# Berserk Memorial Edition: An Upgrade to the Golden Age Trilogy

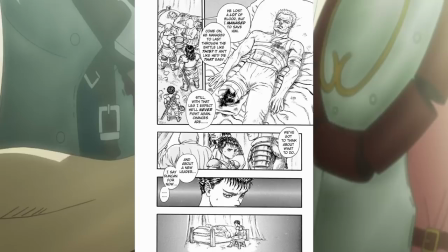734s
Guts murdered him in the next battle, and because of that, he couldn't save Gambino from losing his leg,
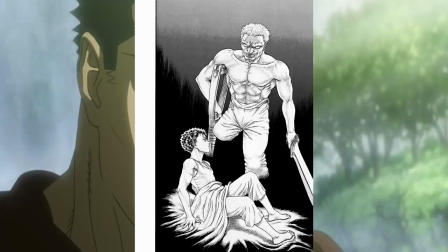739s
causing a dark spiral that ended with Gambino trying to murder Guts in a drunken rage,
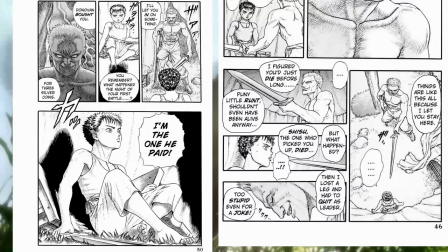744s
even admitting he did let Donovan rape him purely because he hated the kid that much, blaming him for the death of his lover Shisu.
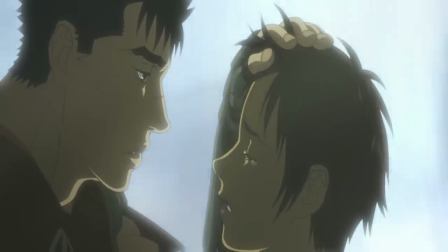750s
It's a dark sequence that fucks Guts up, to the point he develops a phobia of being touched,
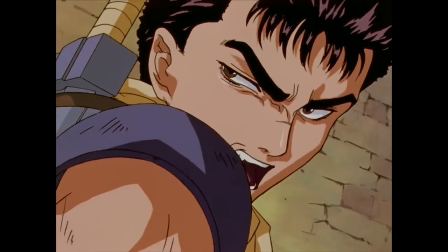756s
and this is a big part of why he has trust issues like he does, and his mental breakdown with Casca is all about this,
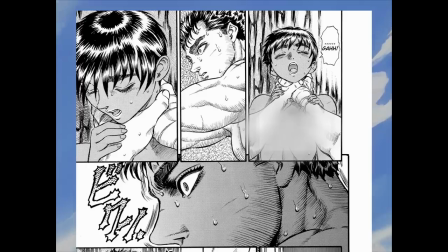762s
flashing back to his rape and even strangling Casca while hallucinating,
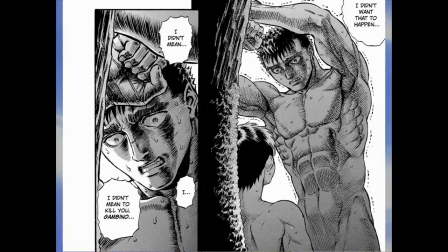766s
and it leads to a pretty heartbreaking sequence where Guts just spills everything out to her, his childhood, what Gambino did to him, what he did to Gambino.
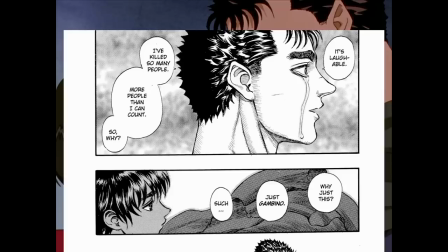774s
It's a grim moment in the story. Guts even admits that Gambino is the one person he regrets killing.
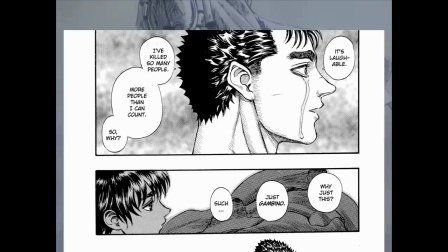779s
Even after being a soldier his entire life and killing countless enemies, only Gambino was the one he felt guilt over.
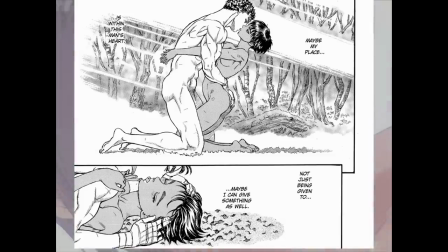784s
Casca decides that she can help Guts move past his trauma, since she herself let him see her vulnerabilities back in the cave,
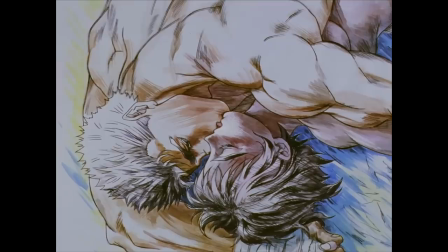791s
and the two are able to bond as lovers, understanding that while they might never get the dreams they truly wanted in life,
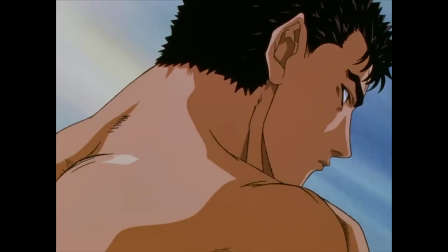797s
they can at least be there for each other. All three adaptations avoided this scene as hard as possible, and it's reasonable as to why,
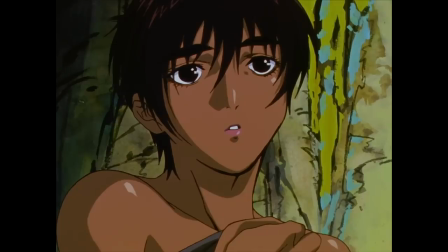804s
since it's very dark subject matter, outright pedophilia and PTSD. Not exactly the most marketable shit, to put it lightly.
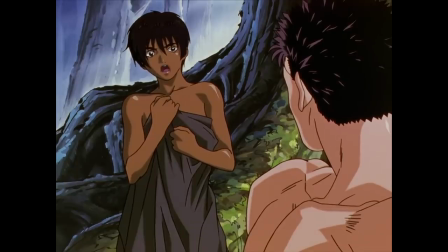811s
But it's a scene fans wanted in anime to cover for a long time. It's another favorite, since it's a fantastic scene of these two broken people comforting each other.
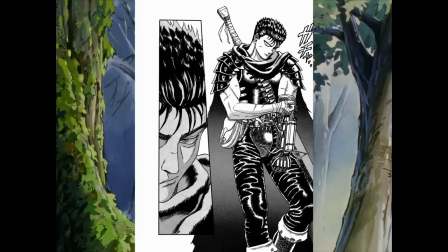819s
You see this big brute, this stoic badass that you've been following this entire time, reduced to a sobbing mess.
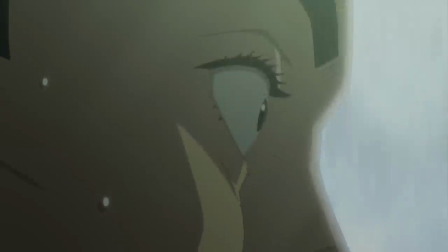825s
I mean, the guy is not in a good place. Well, Memorial Edition decided to take the plunge and actually adapt this chapter, which is known as Wounds.
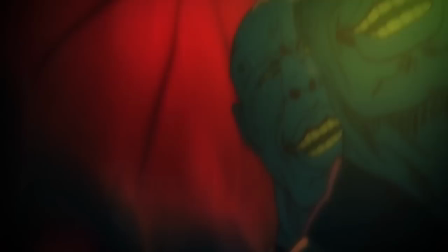833s
Yeah, they took the plunge and fully covered it, not even trying to soften the blow, it goes into everything.
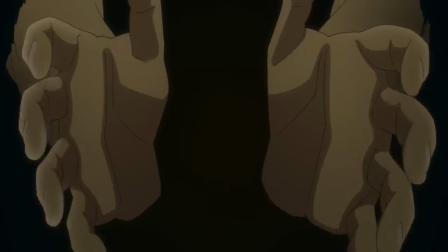839s
It is literally page by page. It talks about Donovan, it shows Guts strangling Casca, he has the mental breakdown.
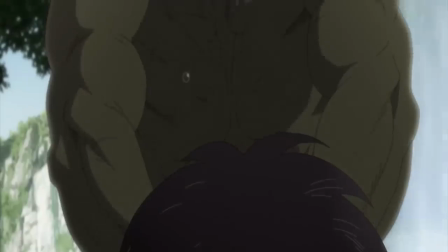845s
They really said fuck it and covered the scene, and that's something I outright commend them for.
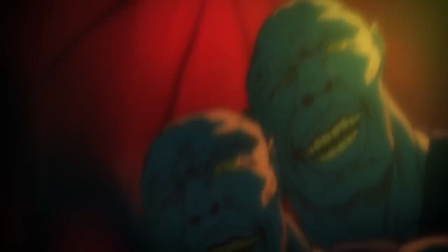850s
Hell, they already earned points for daring to address Donovan in the first place, even if it was just a weird psychedelic dream sequence.
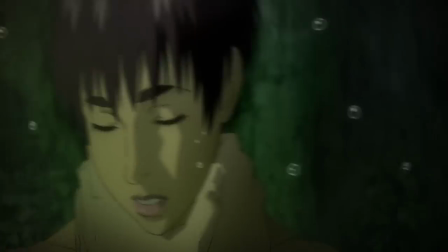856s
So them doubling down for the Memorial Edition feels fitting. It's Studio 4C going, fuck it, what do we have to lose?
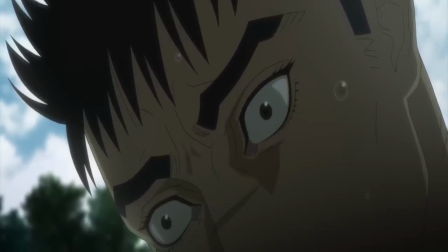862s
I especially like the way it was handled. When Guts is giving his monologue on what happened, there's no background music.
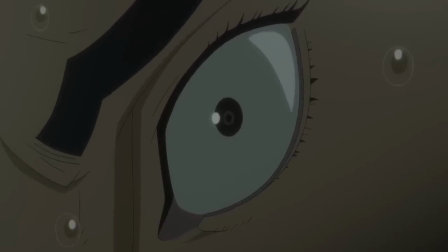868s
There's no kind of visual or any attempt to, like, make it psychedelic. It's just ambient sound effects, the waterfall, the birds chirping.
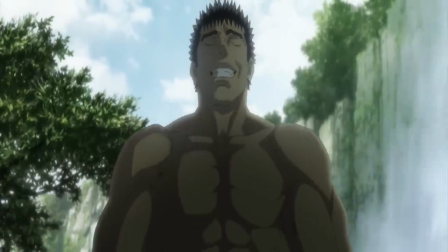877s
It's carried by haunting dialogue. Some people think the crazy guts face is silly, but of course it's gonna look weird out of context.
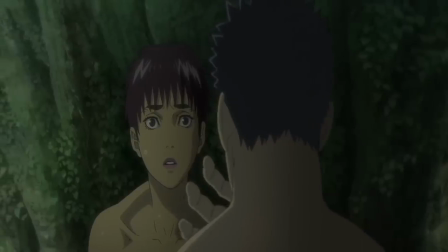884s
Personally, it didn't bother me, and it makes sense why he looks manic and out of his mind, because he was.
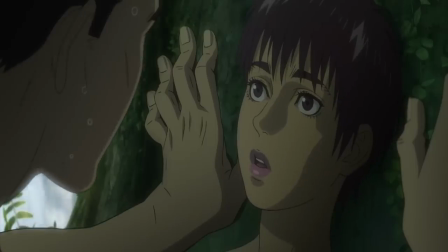890s
Now, if you're only watching the Memorial Edition, it's gonna come out of fucking nowhere.
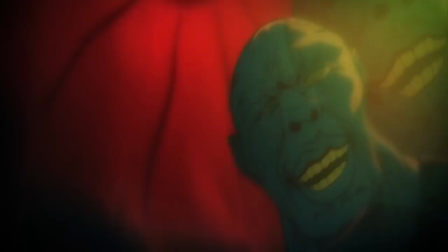895s
The dream sequence plane isn't enough to set up the fact that Guts was raped as a child,
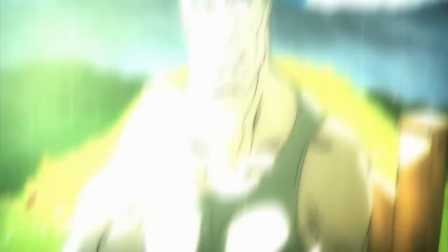900s
especially since it removes all the foreshadowing and buildup, like his nightmare sequences and fear of touching people.
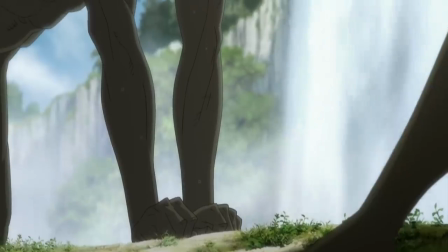905s
But once again, this is more a project for fans. Still, the only actual change after this is after the eclipse.
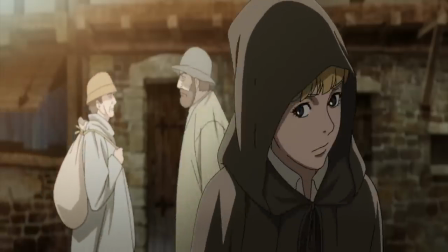913s
I mean, beforehand, you do have a scene where Rickard actually buys the elf dust they use to save Guts and Casca,
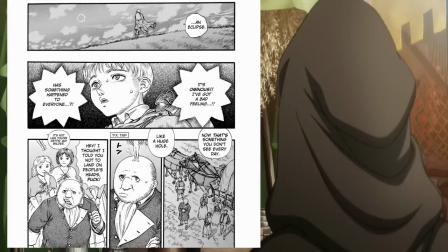918s
but it's not from the performer troupe, so no Skull Knight saving him from demons again.
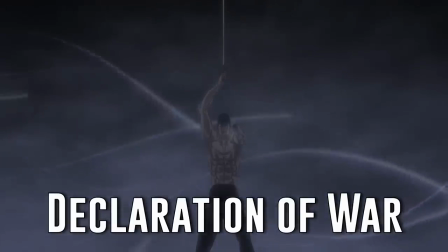923s
They included the declaration of war speech Guts has, when he declares his intent to hunt down Griffith and kill him.
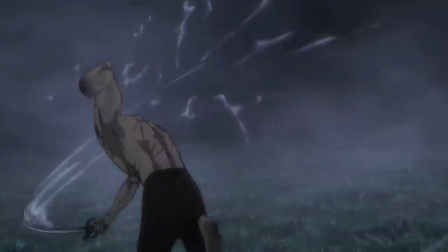929s
It's a cool sequence. The speech itself is still a great fuck yeah moment for Guts, since he goes on to kick serious ass.
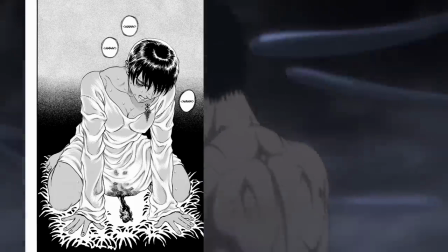935s
But it still doesn't have Casca giving birth to the demon infant, or addressing Goto and Erica.
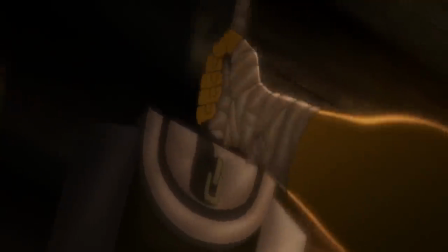939s
You don't even see him getting the Dragon Slayer like how he does in the manga. It's that after credits scene that was at the end of the third movie.
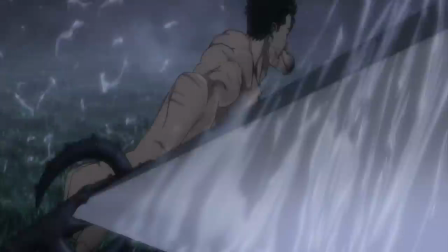945s
It's still exactly the same as the third movie, you just get a speech that explicitly says Guts is gonna go on a revenge path.
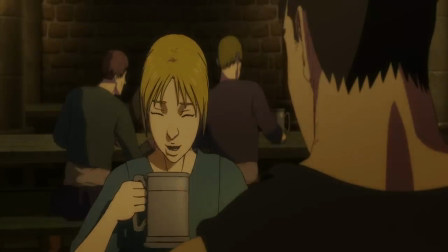952s
So Memorial Edition's additions aren't all over the place, but I'd say they saved them for what matters, covering territory that none of the adaptations really went before.
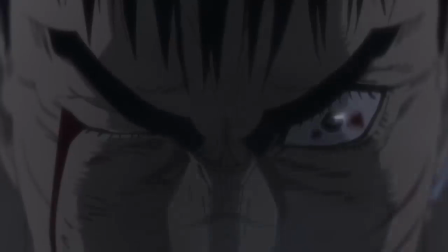961s
Wounds and declaration of war alone are worth the price of admission, at least I'd say. It's definitely the best option if you haven't seen the trilogy and want to check it out. You can just watch the Memorial Edition and get the exact same experience as the movies, but with more stuff to it.
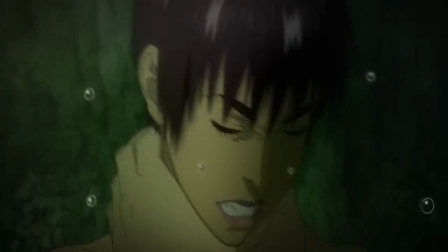973s
But if I'm gonna be honest here, the best thing Memorial Edition is gonna do is serve future fan edits.